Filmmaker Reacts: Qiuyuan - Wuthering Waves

Today I'm watching and breaking down the cinematic language of Wuthering Waves Resonator Showcase, Qiuyuan. If you enjoy our time together, make sure to check out my entire Wuthering Waves Cinematic Breakdowns playlist.
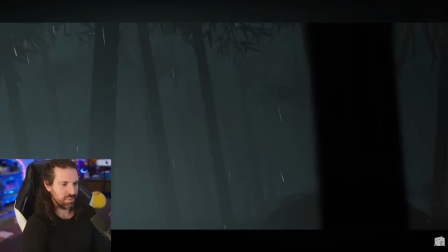Alright, let's begin. This is going to be a good one, I got a feeling. Alright.
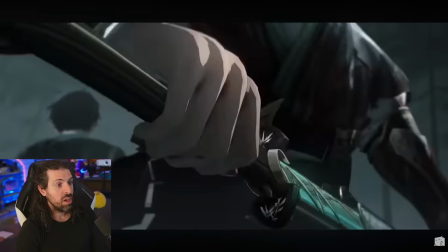Ooh, I love the detail shot there. Hand animated water droplets.
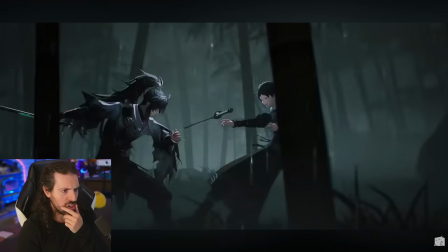We're mixing mediums here. Oh, this is a lovely rhythm of the edit.
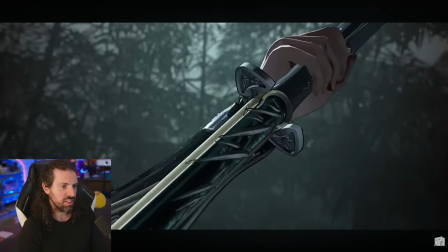Beautiful shot selection. Oh yeah, this feels like Wong Kar-wai, Grandmaster. Wow, I love that.
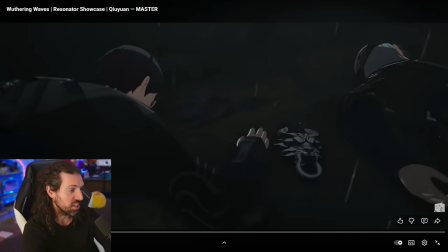That's an incredible opening. 30 seconds. Let's look at it. So we have a lot of beautiful cutaways here and insert shots.
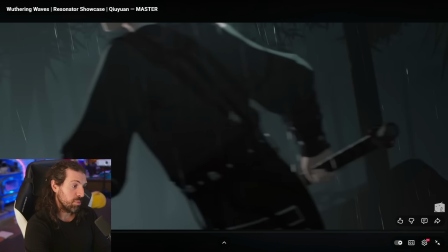So I love how we start in the sort of abstract and medias res here. We have people coming into the frame.
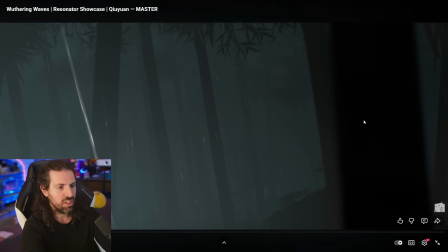Can't really see what's happening, right? It's a tight shot, it's a long lens. And they run through the frame, and then we have this great cutaway.
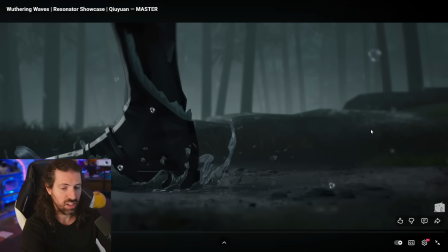And it's sort of setting the stage for this technique of using these shots in a really cool way.
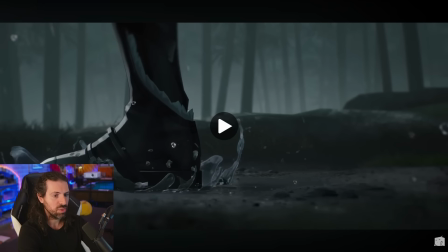Make myself a little smaller here. Using these shots in a really cool way. I love this.
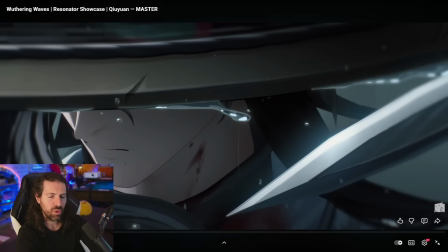There's a really almost unpredictable rhythm to this edit. And see what
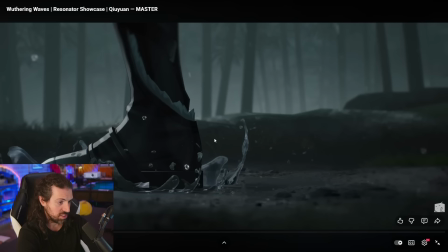I mean? So you have this sort of FPS view here as he comes in incredibly fast.
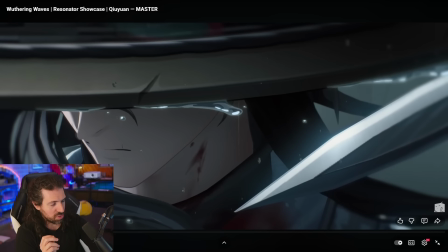We go to the insert shot. And then this beautiful, beautiful detail, not revealing the character's eyes yet.
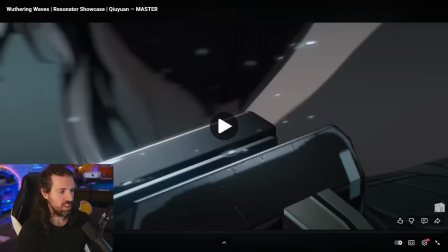And there's a really smart reveal of the character's eyes. Cuts him right in the back.
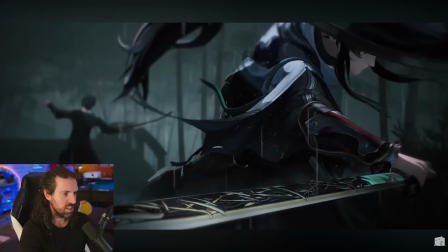There it is. No eyes, no eyes. Beautiful inserts there. And there it is.
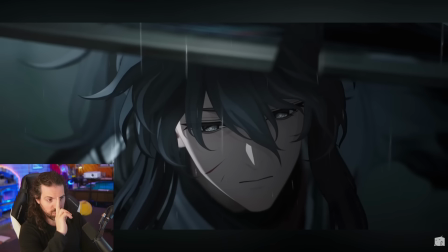We cut the hat. We're actually going to remove the hat with the sword so you can see his eyes. And wow, what a dead look on his face, right? So it says so much about his character in this way. I think it's a really, really cool intro. It asks a lot of questions.
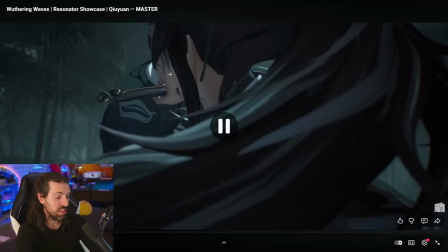Yeah, even in that shot, and I love this. This is so fantastic.
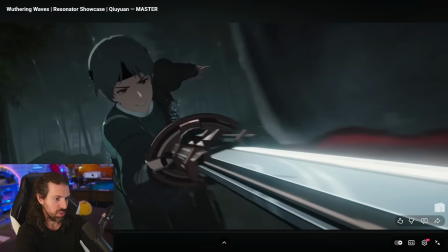You can see, if you look close, this will remind you of Hero with Jet Li.
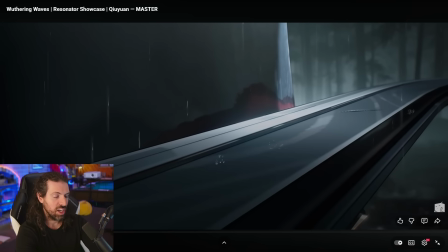I've never seen that masterpiece in the fight with Donnie Yen, which is clearly inspiration here for this. Beautiful, beautiful close-up. You actually see the water droplets of the rain on the sword that was used in that film to beautiful effect.
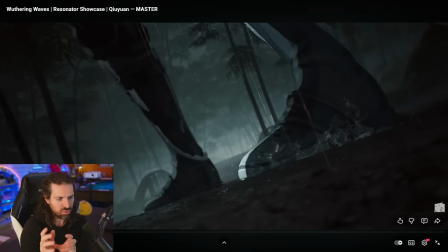That's a nice homage to that. And then, yeah, I love the sort of rhythm, like I said, of the wide, and then we go in again for the insert.
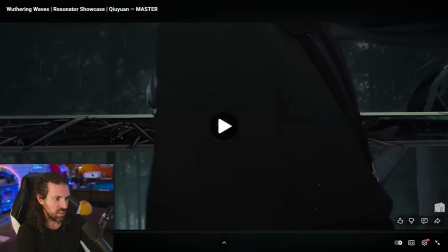Detail shots, and here it is. We pull back, and that's what I want to talk
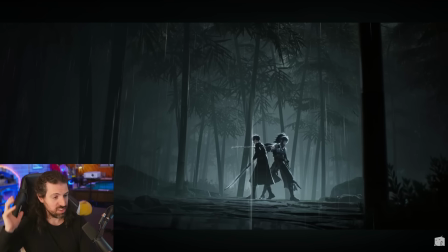about. How cool is that? We pull back to a massive, massive full shot, super pulled back. You can see everything in the scene for kind of the first time at this range. You can see the space for what it is.
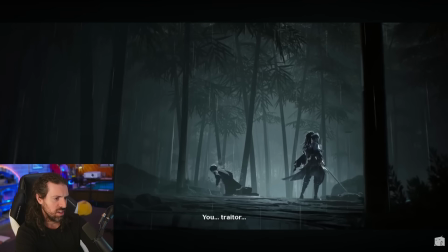I think that was beautifully done. They say, "You traitor," and it's like, it asks some really interesting questions. Who is this guy? Why are they attacking him? Let's see if we look at this as a sort of short story. Do they answer those questions? Right? So let's continue. Beautiful.
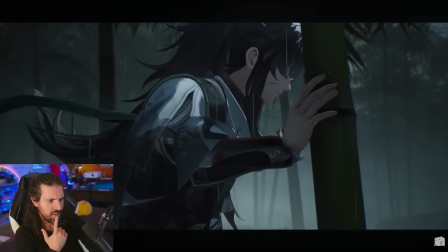I like that shot. He is injured though. I do like that he was injured.
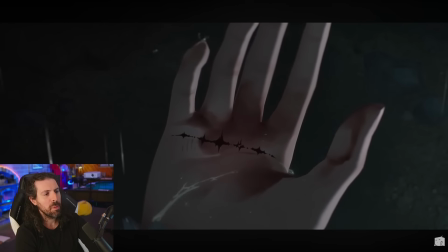He cut his hat. You know, he's not perfect. You can see his sort of brand there.
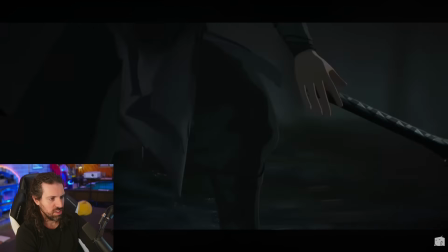Another attacker.
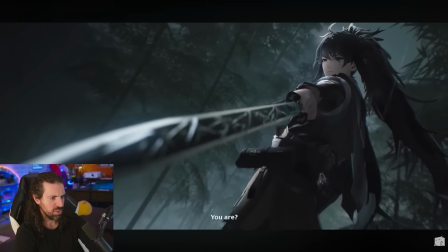Oh, one shots him. With the reverse grip, he must really stink.
Mother and father are dead because of people like you.
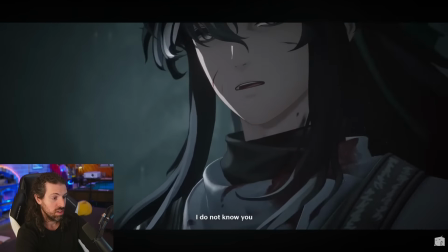You wear the same crest. I do not know you. I do not know you.
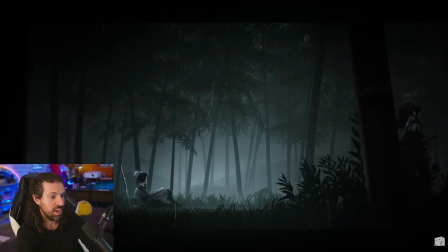Wow.
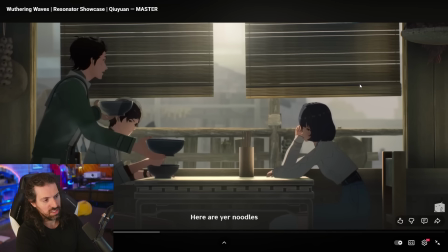Interesting. So again, and this kid might be a character who's gonna recur again in the scene or not. Might have been just a device to introduce what's happening there. There's a cost to what he's doing.
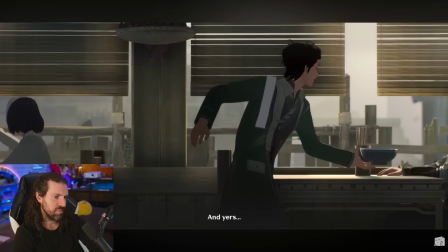This main character, I like that.
And yours?
What the?
Noodles, extra spicy.
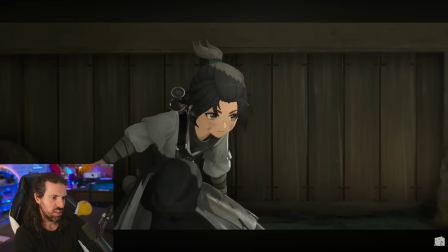Okay, like spicy. Close one. Is he trying to attack him again?
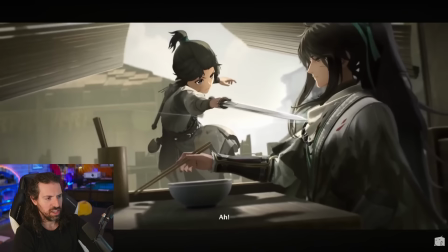Okay, so it's gonna be a main character. I like this. Dynamic. Wow.